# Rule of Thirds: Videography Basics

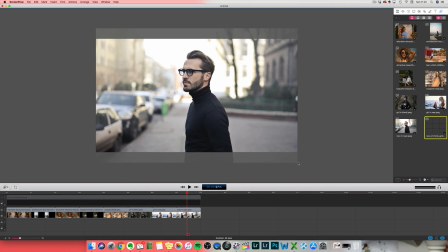(8:16)
So what I would do with this one is pull this out.
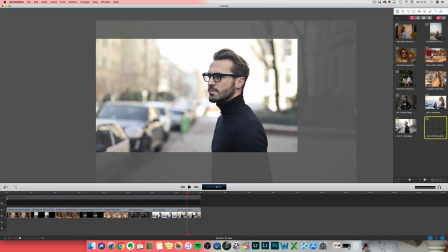(8:26)
And bring this guy up here. Now that's probably more the composition that I would choose. And turning the grid on, so his eyes are a little bit low maybe. So if I bring that up a little bit, there you go. So you've got the eyes on the third, you've got him on that third.
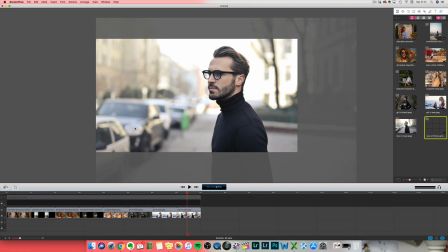(8:41)
And if I take this off, you've now got a really nice composition, I think. You've got the interest of the cars and the buildings here, but you haven't got a huge amount of space behind him. You've got the room for him to look into, and it feels really balanced and interesting. And again, you're kind of wondering what it is he's looking at.
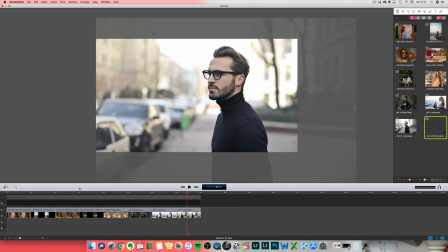(8:57)
So those are some ideas of just how to use the rule of thirds. And you basically want to keep your eyes generally on this third up here, and then put your body on one of these sides here in general.
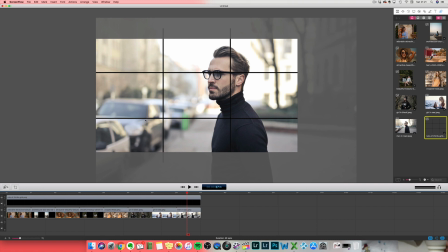(9:12)
If you're doing things with horizons, then it's good to have the horizons up here or down here rather than in the center, because it adds more interest that way. Probably horizons aren't going to be a big deal unless you're taking photos and stuff like that,
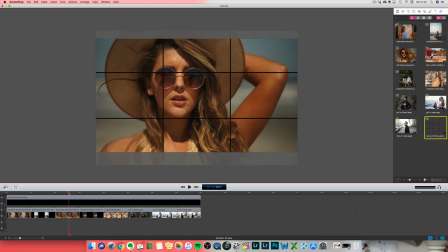(9:26)
but certainly if you're doing videos where you're talking to camera and you want to be on one of the thirds, it just adds a little bit more interest, and you can put something else in your background. Of course, having talked about the rule, there are occasions when you might want to break that rule. However, knowing what the rule is in the first place and why you're breaking it is important.
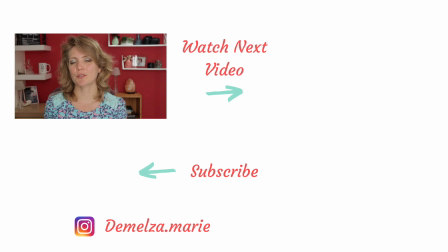(9:45)
Okay, let me know in the description below whether you like the look of the rule of thirds or maybe you don't. And if you like this video, please hit that like button, subscribe, and hit the bell for notifications on future videos related to creating your online courses using video. Stay creative, and we will talk soon.